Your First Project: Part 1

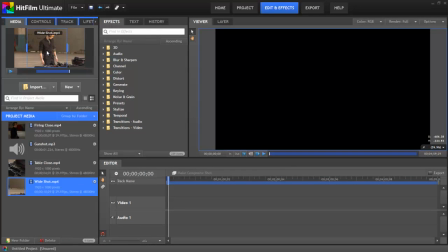Now that we've isolated the portion of the clip we want to use, we can click on the preview trimmer and drag it to the editor and drop it in place.
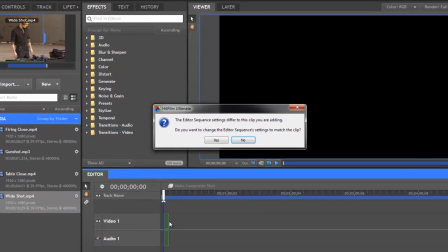If your footage doesn't match the settings you chose in the project screen earlier,
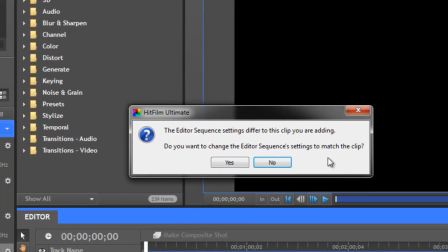then we'll get an alert that asks us if we want to change the editor settings to match those of our footage.
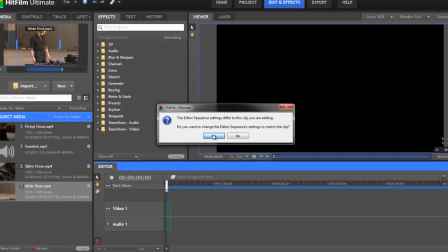Click Yes, and the scene will automatically appear in the viewer.
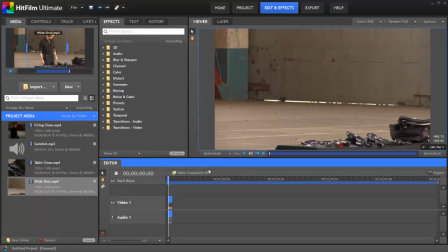So let's repeat this process with our other clips to create a rough edit of our sequence.
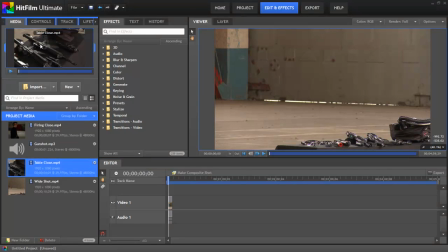So from here, we're going to use the table close shot. We can just scrub through that if we want. We'll start a little bit before he reaches for the gun. We can press I, and then scrub through until he's picked the gun up. That's about as much as we need, so we'll press O, drag that one onto the timeline.
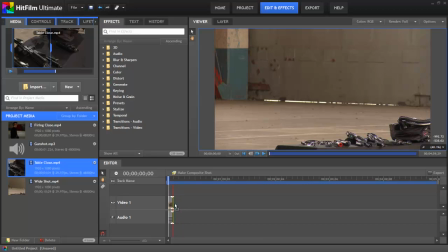And as we drag this one on, notice that as we get close to the first clip, it snaps over to close the gap in between them so we don't have any space there that we don't want. So then we can drop that. Then we'll select our third shot.
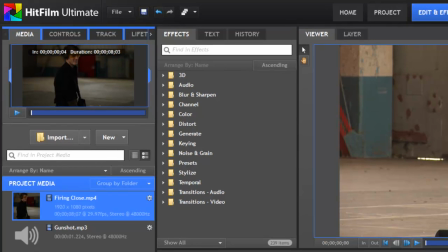And you can actually, if you prefer, use these handles on either side of the viewer to control how much of the ends are trimmed off. So we'll come in somewhere around there. Play through.
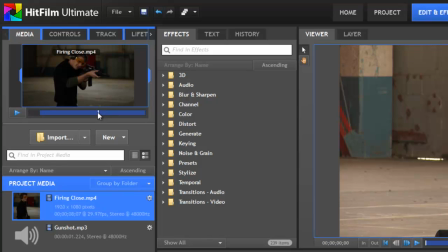And firing. Okay, we probably only need one of those shots, so we can scrub back a bit. There's our first shot, and we can end it somewhere in there.
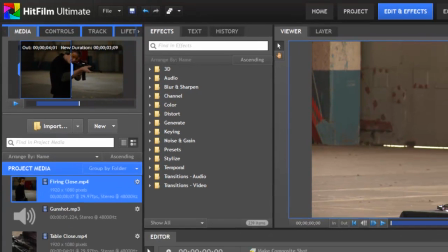So let's grab this second handle, and we'll just drag it back till it falls somewhere in that range, and add the third clip to the timeline.
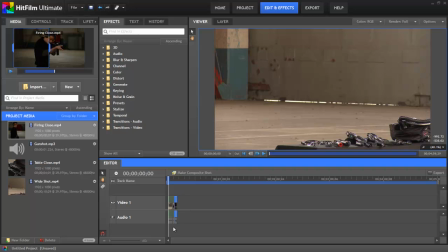Now, we've got our three clips added, but as you can see, they're all kind of mashed over onto this end of the timeline, and it's hard to work with them at that size.
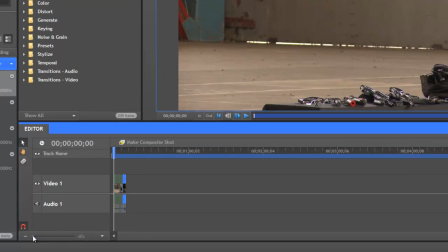So let's zoom in a little bit on our clips by using this zoom slider for the editor panel.
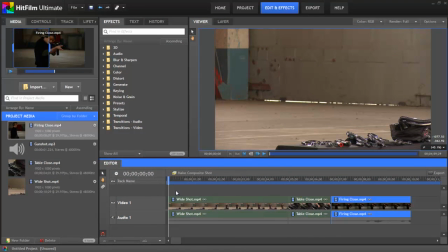Now that we have our rough edit, let's play it back to see how well our clips fit together by clicking the play button below the viewer.
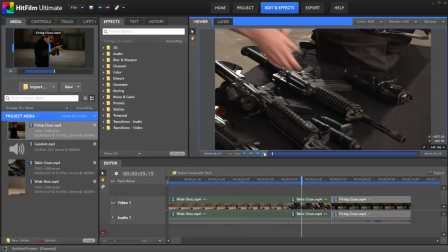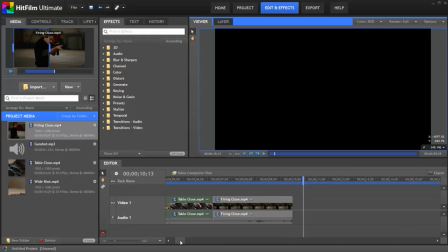The general sequence works pretty well, but it would run a bit smoother if we trim the ends of our clips a bit more.
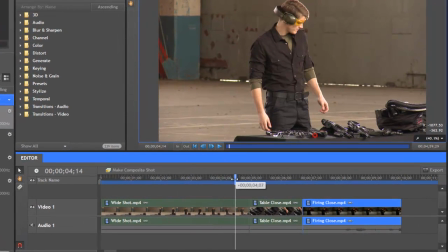In this first clip, the point where the actor turns his head is a logical place to cut, since we are cutting to what he is looking at. This is a common editing technique called cutting on the look, which helps make the cut flow smoothly. So I'll position the playhead right after he turns his head, and then using the selection tool,
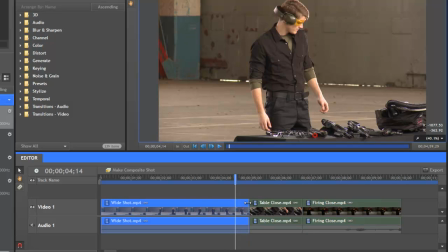which is this arrow, we can drag the end of the clip over until it snaps to the playhead.
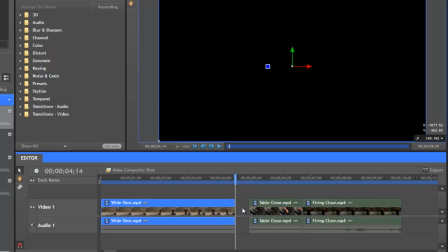Now, this leaves a gap in our timeline, so right-click in the gap and choose Ripple Delete Gap from the menu,
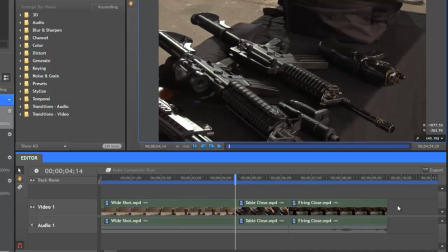and everything to the right of the gap on the timeline will automatically be shifted left to eliminate the gap.
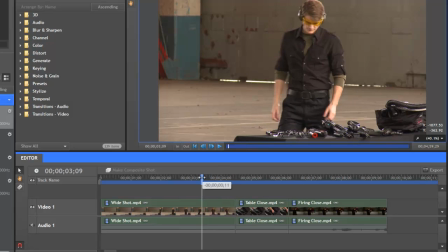Now, let's play back through that and see if that edit feels more natural.
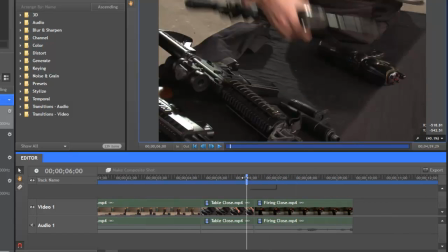That works pretty good, but for the second cut, we have an issue where at the end of the second clip,
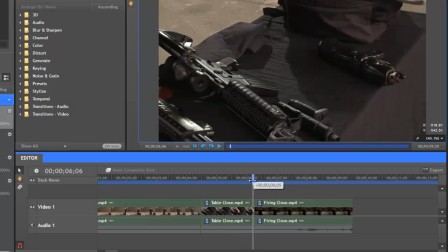the gun is moving, but at the beginning of the third clip, it's still down by his side. So we need to trim the final clip so the movement of the gun feels continuous. This technique is called cutting on motion and helps the two clips to flow together into a continuous scene.
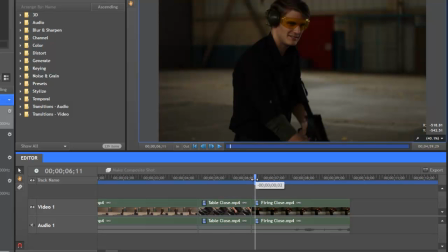Position the playhead where the gun is partly raised into firing position, then select the razor tool. We can now click on the position of the playhead to slice the clip in two. And if we move the playhead, you can see now we've created this small clip which we cut off the front.
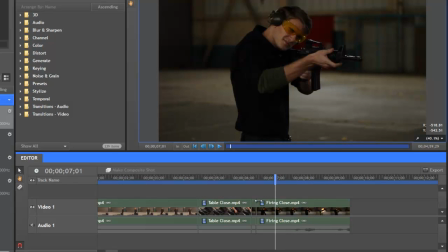And then if we click on the selection tool again, we could select this clip and press delete to remove it.
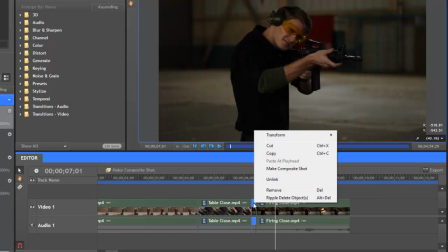Or you could right click on the clip, choose Ripple Delete Object from the menu,
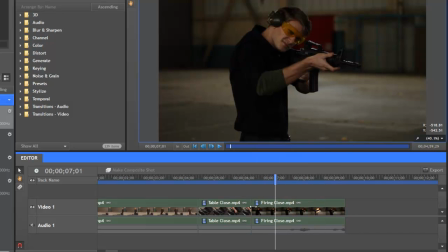and this will delete it and automatically close the gap that it would otherwise create.
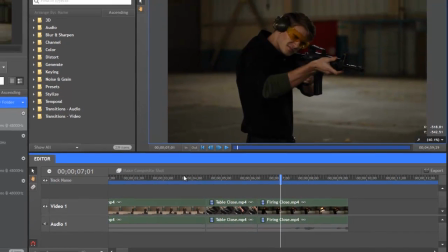All right, now we can play through those edits again.
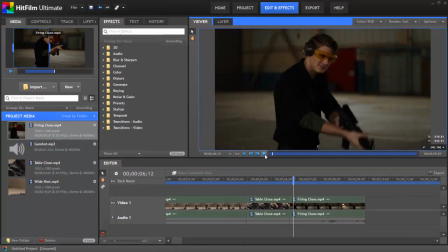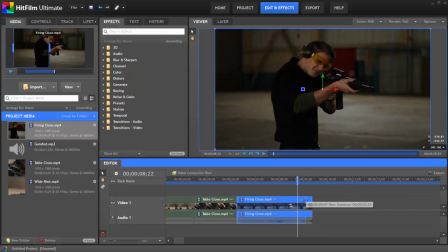And since we only wanted the one gunshot, we can trim a bit off the end. And that's looking good for our edit.